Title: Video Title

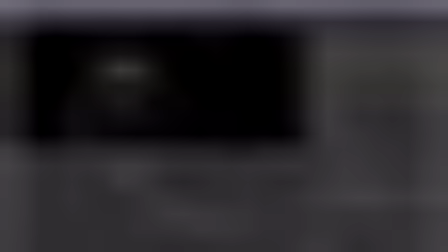And again, I know I said this before, just make sure
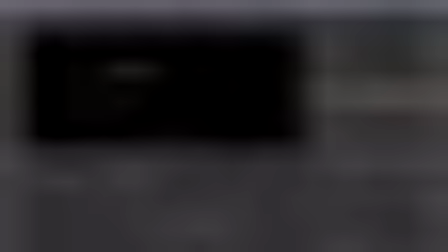that you apply the glow node on all the glow nodes you add
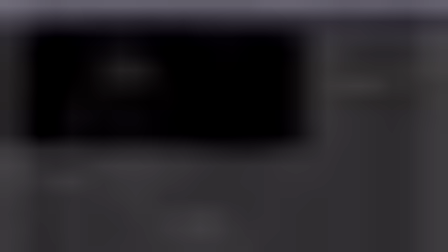to the node before the first glow node in that sequence of glow nodes. So in this case, merge 26. You would never go to merge 27 because then it would be adding a glow on top of a glow, which we don't want.
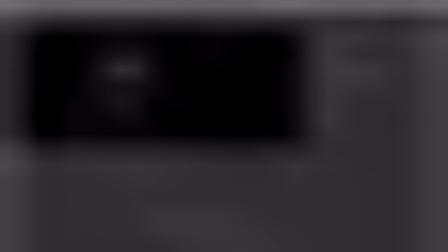Another thing, you could see that I rotoed out the chest light because that's too bright,
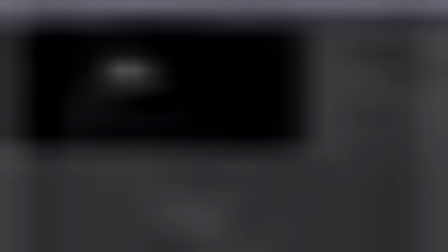and we're gonna have so much glow coming from that later down the pipe that I don't want to blow that out at this moment. So I'm gonna set all of these to plus. So you can see they're all connected in this example to the roto node,
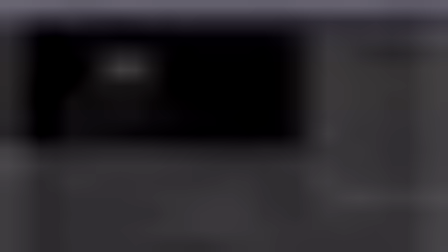because that's what's cutting out the port light in the chest. Looking pretty cool. Set that to plus.
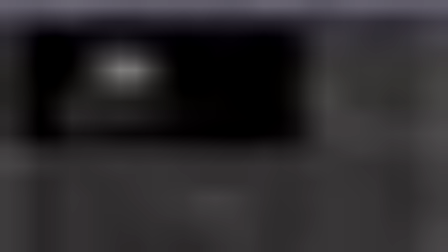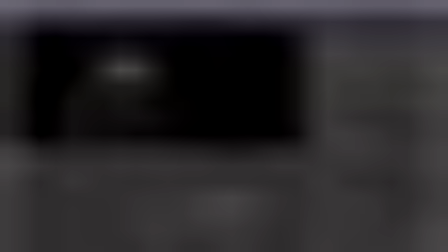I'll bring the mix amount down a bit, and then we'll merge that back on.
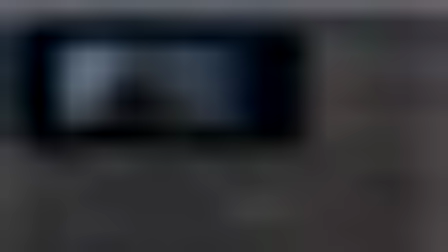So you can see, for one, our bounding box is way too big, so we have to adjust that.
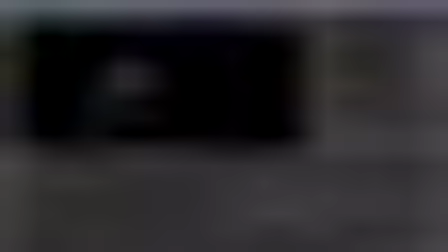But the big thing, of course, is that the grade is completely off. It doesn't feel like it belongs in the shot at all.
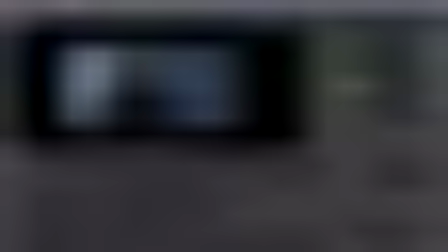So we'll set our unpre-multiply to RGB alpha. That will make sure it only affects that input and not the layers below it. And then using my lift, I'm going to sample a value, one of the dark values in the back,
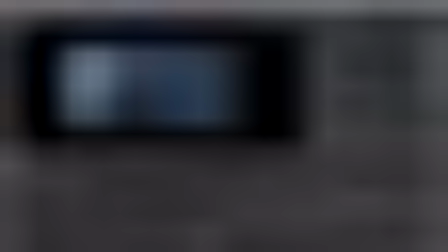and then using either the slider, which is on my other monitor, or typing it in with your input,
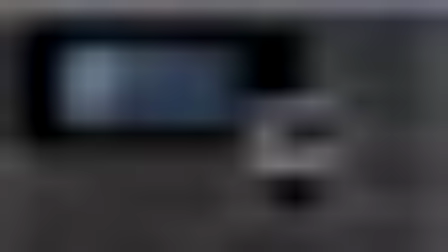darkening this just a bit. But by you sampling that background hue or that background color to begin with, you're already in the right temperature.
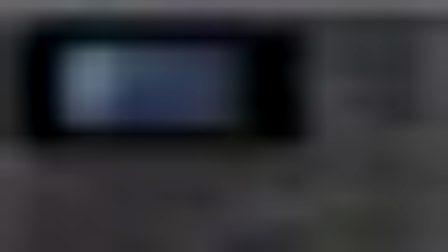So now you just have to bring that value slider down, in this case, to darken it, because you don't want it to be the exact value as the stuff in the back. As things get closer to camera, they have more contrast. So we need to add that contrast because he's much closer.
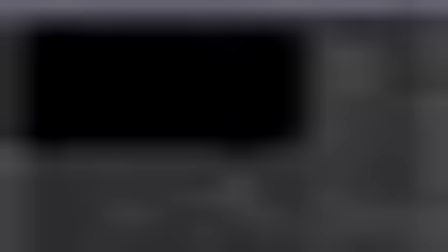But at least we know that the temperature is going to be correct.
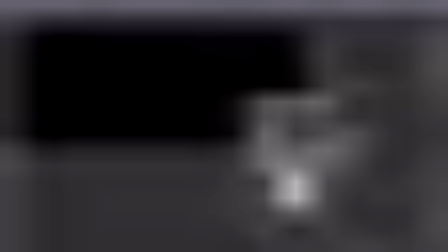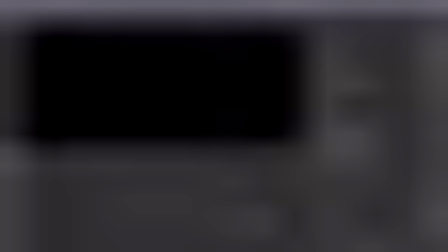So here we've pulled the porthole again. We've shuffled out just the windows. So the refraction, we added another grade node, completely overcranked it like we did before.
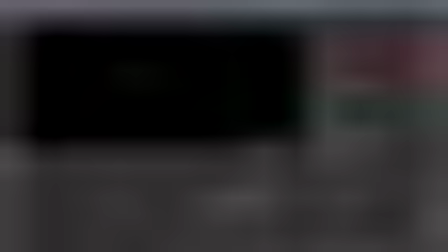And we're going to go to filter, volume raise. Volume raise we've already talked about. So you can see I'm a big fan of this effect, as long as you use it properly. So you can see right there, it's very strong. It feels like the poster for The Thing.
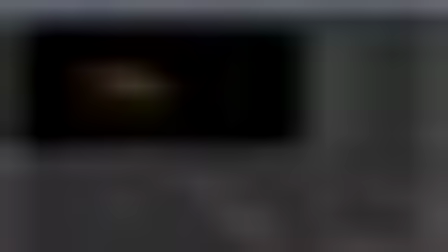I'm going to adjust my pre-ray blur. I will adjust my ray length.
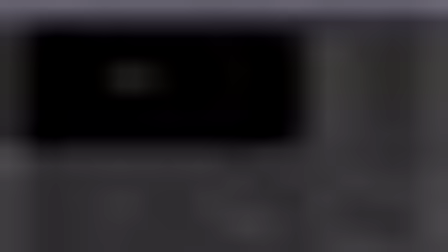My volume gain.